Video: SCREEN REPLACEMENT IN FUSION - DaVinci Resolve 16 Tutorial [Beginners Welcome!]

The first one is the motion, which we have down pretty well. Let's check that. If we zoom in here. We play this back.
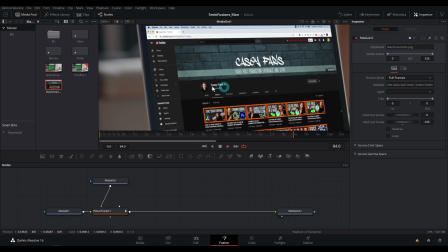It shouldn't be obviously moving different or slipping around. It seems like it works pretty well. So that's fine. Another dead giveaway is the sharpness.
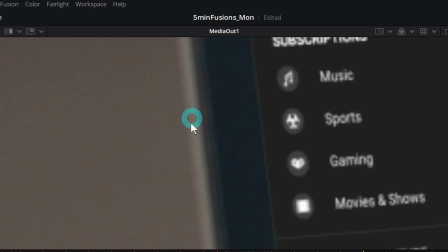So if we were to zoom in here, we can see the edges of things aren't really that sharp, but they sure are sharp in our screen that we added.
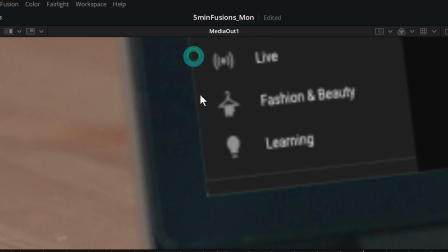We also have this kind of sharp outline here around our screen, which isn't that realistic. You wouldn't probably see this in real life because the little edge of the screen would cover this up. Let's fix both of those things.
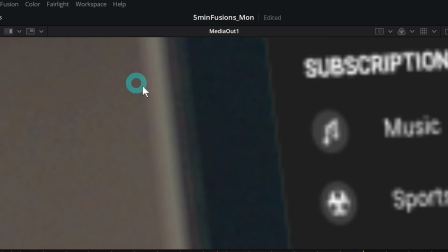The first thing is we need to make this screen as blurry as the edge of this screen because they're the same distance from the camera. The way to do that is just add a blur node. Take this blur node and add it after our media 2.
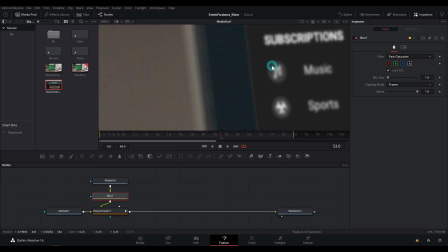And by default, it's probably gonna work okay. It's about a 1 pixel blur. which if your camera's in focus, that's probably about right.
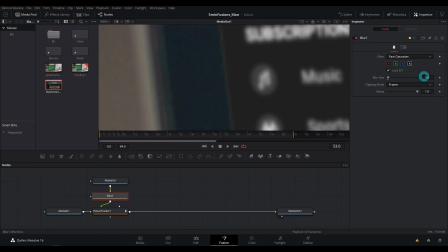You could maybe boost it up just a touch more, 1.5.
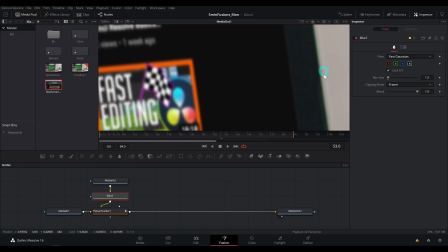And now this should look pretty close to the softness of the screen versus the softness of the edges here on our fake screen.
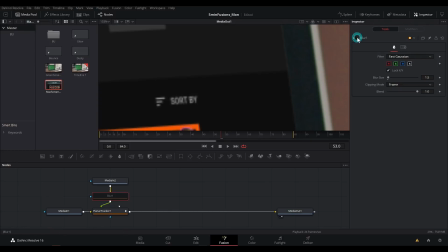So here's before and here's after. It's a really subtle blur, but it makes a big difference.
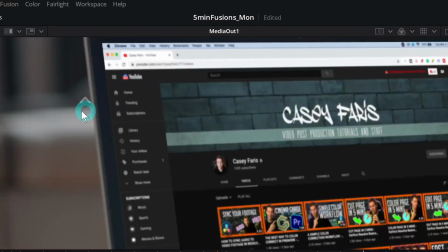And this is already looking a little bit more believable. The other thing I want to do is crop out these little sharp edges here, which we can do with a crop node.
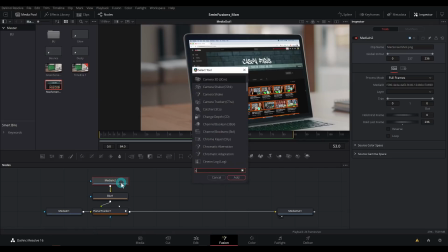So let's select Media 2. I'll hit Shift Spacebar and type C-R-O-P and enter, and that'll bring up Crop.
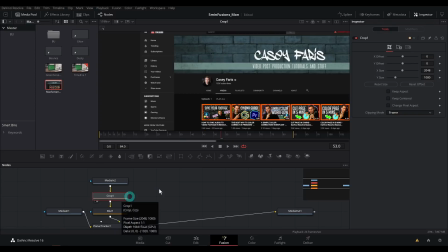I'm going to select Crop and hit 2 on the keyboard. That's just going to bring this up right here.
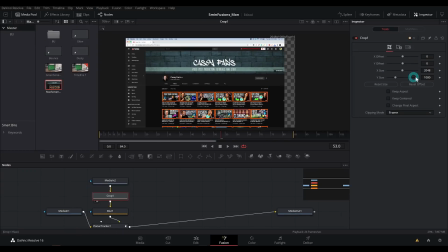And really what we want to do is just cut off the edge pixels. I happen to know this screen is 1920 by 1080. So if we crop this to 1920 by 1080, we'll basically have nothing happening here.
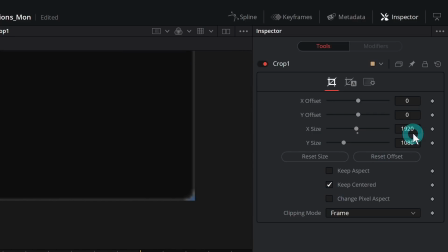But if we check Keep Centered and then bring this size down to 1918, that's 2 pixels smaller, and then the Y size to 1078, 2 pixels smaller, then we kind of get rid of that edge. Check this side too, looks good.
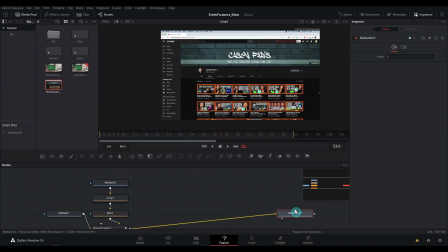So now we've kind of just cropped that little sharp edge off, and if we go back to our media out, things should still look good, and now we don't have that sharp edge there.
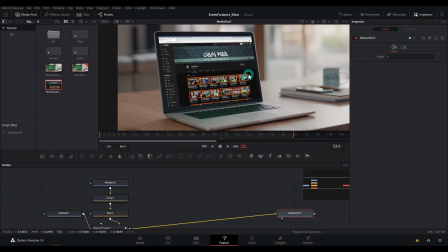Looking nice. That all goes a long way. It's definitely looking better, but there's a couple more things that really give this away. The biggest one is probably the brightness. Just how bright and how dark this screen is compared to the rest of the shot. Because a camera can only record a certain range of brightness.
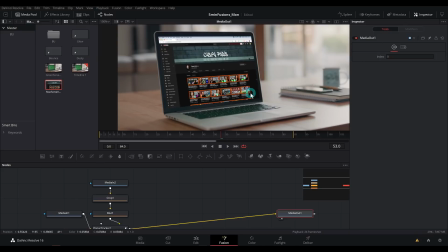And chances are, if this screen is lit up, it's probably not the darkest thing in the shot, but it is right now.
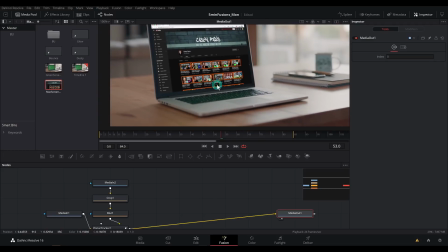We have this really dark area here, and nothing else in the shot is really that dark. Now, it's possible this could be the brightest thing, but we have some windows in the background, and chances are those are pretty bright too.
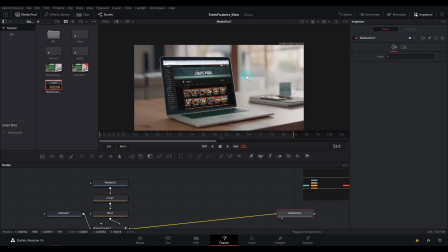So I would doubt that this chrome bar is gonna be the brightest thing in the world. So how do we set the brightness to match the shot? This is actually really easy in Fusion. I'm going to show you a little trick. Let's grab the media in two.
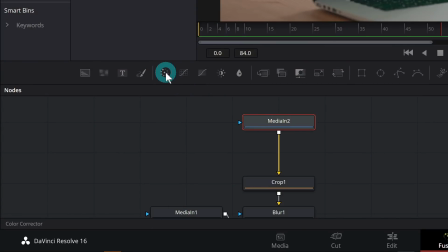And before we do anything, I'm going to drag a color corrector node here in between media in two and crop.
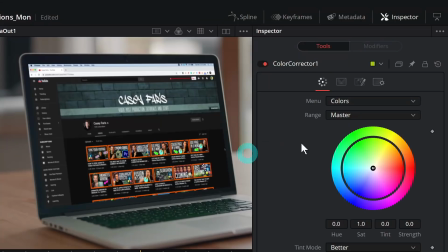And this is just going to let us adjust the colors for the screen. One thing I'll do over here in the inspector is on this third tab,
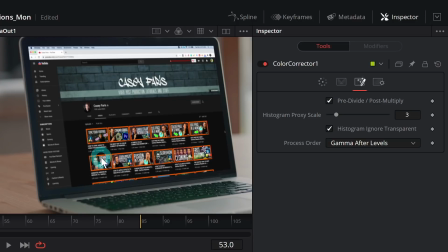click pre-divide, post-multiply, it'll just limit the color correction to the screen, which we might not actually need to do in this situation,
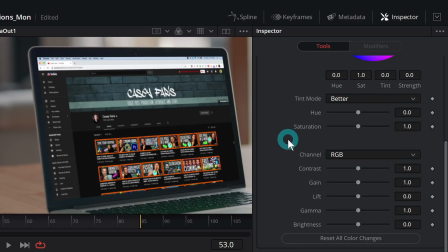but it's a good habit to get into. Let's switch back over to our first tab here, and we're going to scroll down to lift, gamma, and gain, which if you're familiar with color correction, that'll ring a bell.
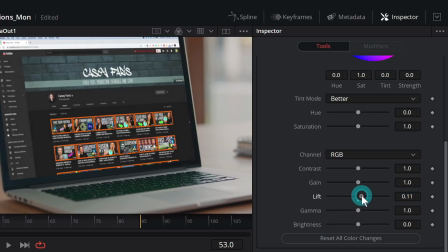Basically, the lift is the darkest parts of the image, so if we grab this lift and we bring it up, that pushes up the darkest parts of the image.
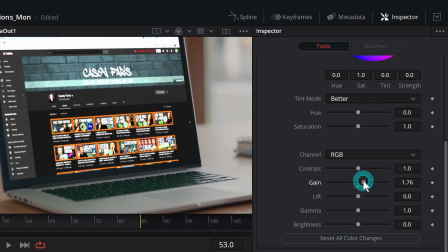You can double-click to reset. The gain is the brightest parts of the image. Okay, those are the ones that we're going to be really worried about right now.
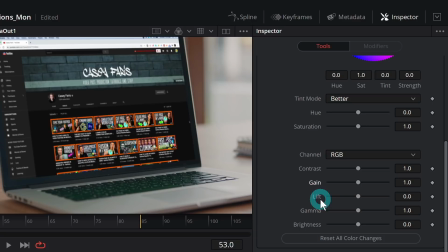Basically, we just want our gain and our lift to match the darkest parts of this image.
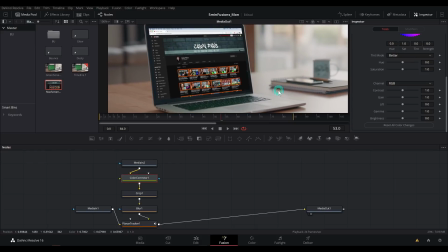And this is actually a really nice way to do this because we can actually just sample the darkest parts of the image and just set our lift to that.
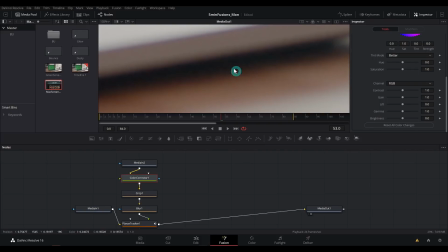So let's zoom in here and find like a really dark part. And I'm just going to mouse over this. If I look way down here on this little bar, you can see it's showing me some data. And right here, it has the RGB values. So right now they're 0.8, 0.8. 9, somewhere in there.